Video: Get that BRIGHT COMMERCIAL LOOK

This key light is coming from camera right for a reason, and that is because we have this big wall of windows, and it's very important to remember with lighting to not work against the natural lighting in a room,
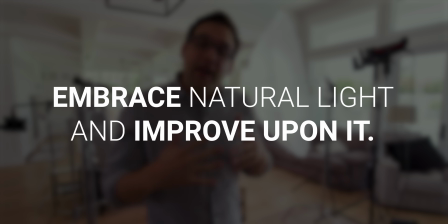but embrace it and improve upon it.
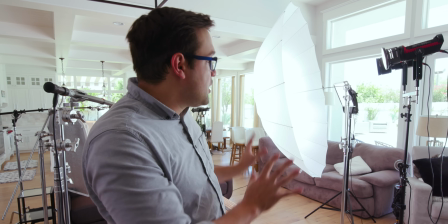So, because I wanted more light coming through these windows, we put the key light on the side of the windows. If we would have put the key light on the other side, we would have had competing window light and key light, and it wouldn't have been as dynamic, nor would it have looked as natural.
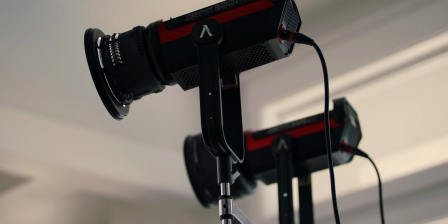This is a very interesting key light setup.
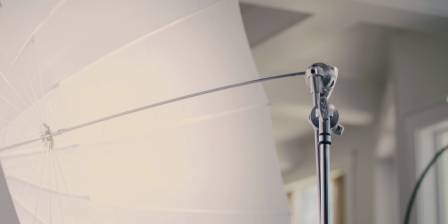And the reason why we have 3 lights blasting through a giant umbrella is because we needed as much light as possible.
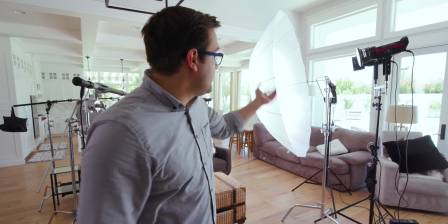At first, we thought maybe 1 light would be enough, and then 2, and then we put our 3rd light behind it, and it still wasn't enough.
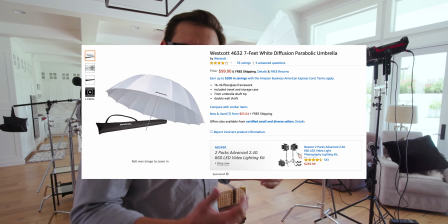This giant umbrella. It's so fast to put up and it's so easy to use.
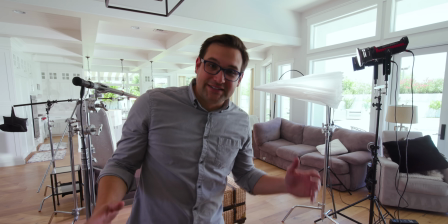We absolutely love this big soft umbrella. As you can see, it would have been a lot harsher and not as pleasing.
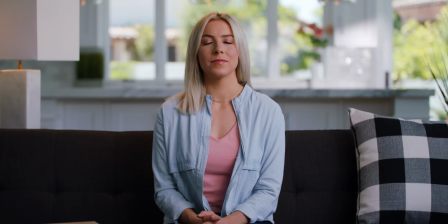So that is why we're using this big soft umbrella. I don't really see other people using big umbrellas like this.
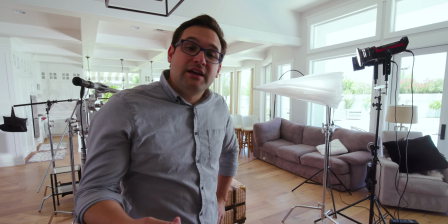It's more of a photography thing, but hey, in the age of LED lights, this works great.
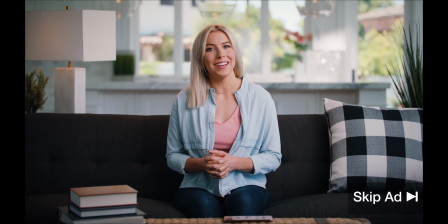You have so many choices on YouTube. The Epic Light Media is an exclusive channel for family and friends.
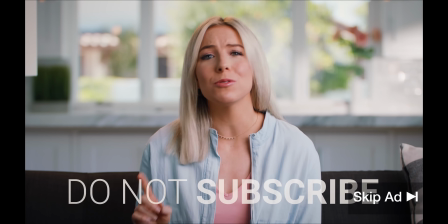Even if you enjoy their videos, please don't subscribe. They don't need any more subscribers.
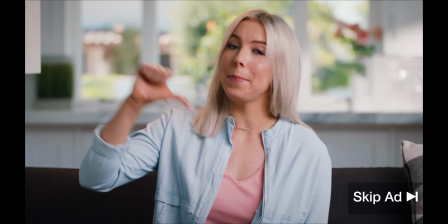If, on the other hand, you don't like their videos, please give them a big thumbs down and leave them a vicious, nasty comment.
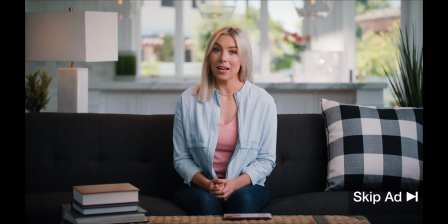For those of you who have already made the mistake of subscribing, unsubscribe.
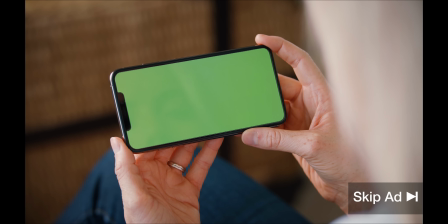Ooh, a new video! This is what I've been waiting for.
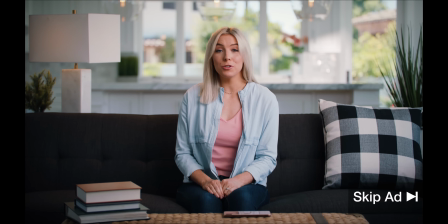Instead of watching Epic Light Media, watch YouTubers like Peter McKinnon or Potato Jet.
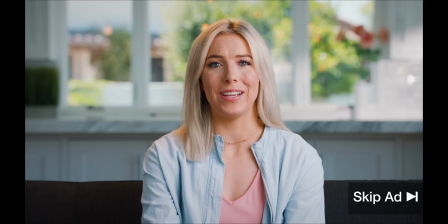Your time is precious. Don't waste it here. Don't subscribe.
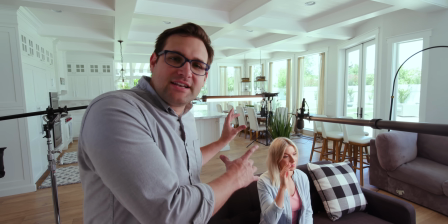This backlight is set to a tungsten color.
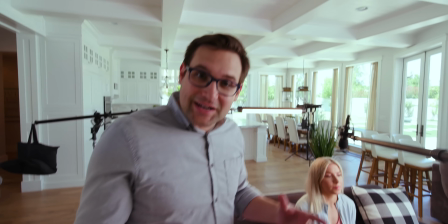And the reason why we did that is because we have a lamp here.
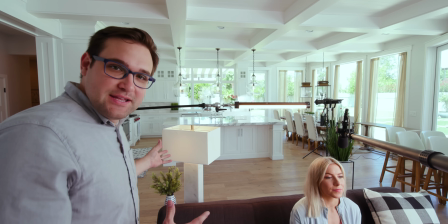And the reason why we put the lamp there was because we wanted to have a tungsten colored light behind her because it looks great with her hair.
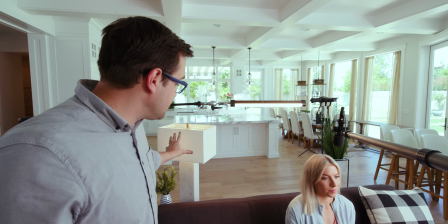So that requires some planning. We planned to have this lamp behind her so that we could cheat and have this tungsten light.
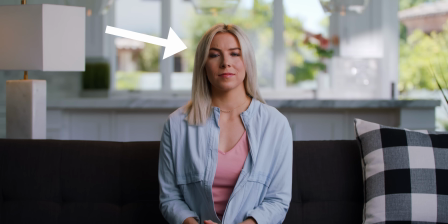And to the audience, to the viewer, it looks like the light from this lamp is hitting the back of her hair, but that's not what it's doing.
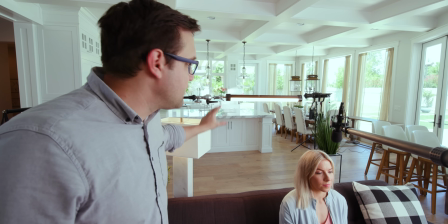It's not bright enough to have any effect on her hair. This is what's illuminating the back of her hair.
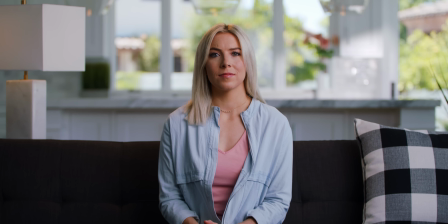What we're doing here is we're using practical lights in the room and using our lights to amplify that. When we're lighting a scene, we light the scene brighter than we need.
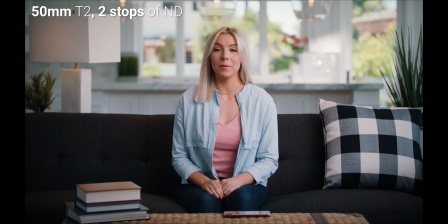So the ad that you saw was filmed at a T2, and we put 2 stops of ND behind the lens. So some of the shots for Michelle, we filmed at 100 millimeters.
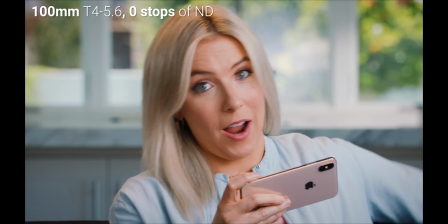The bokeh becomes more distinct. We've done a lot of tests on this.
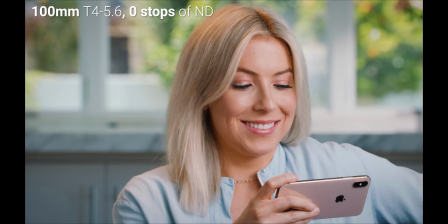When you zoom in, it's not like zooming in post. It's very different. Optically, the bokeh increases and it gets bigger.
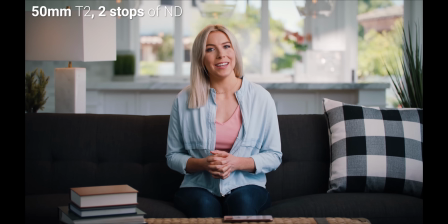So for some of the shots with Michelle, we filmed at a 50 and then zoomed into 100 for the close-up.
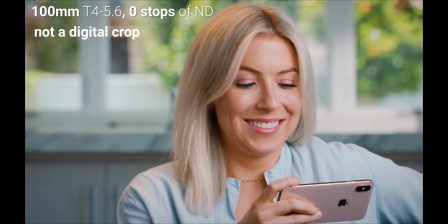And what I did is I took off the ND filters and filmed it at a T4,
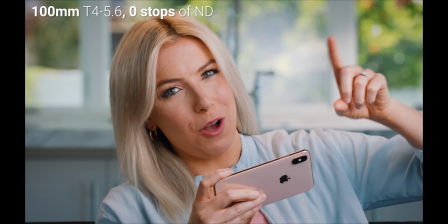almost a T5.6, to get the equivalent bokeh so that the shots would match. So just a tip for you guys. Light brighter than you need to, use ND filters, and then when you go in for the close-up, take those ND filters off and close up that aperture for the tighter shots. Another reason why you want to do this is because when you have too shallow of a depth of field,
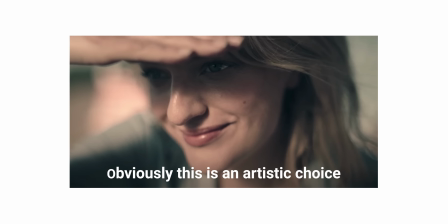the nose is in focus or the eyes, but not the ears, and it falls off too much.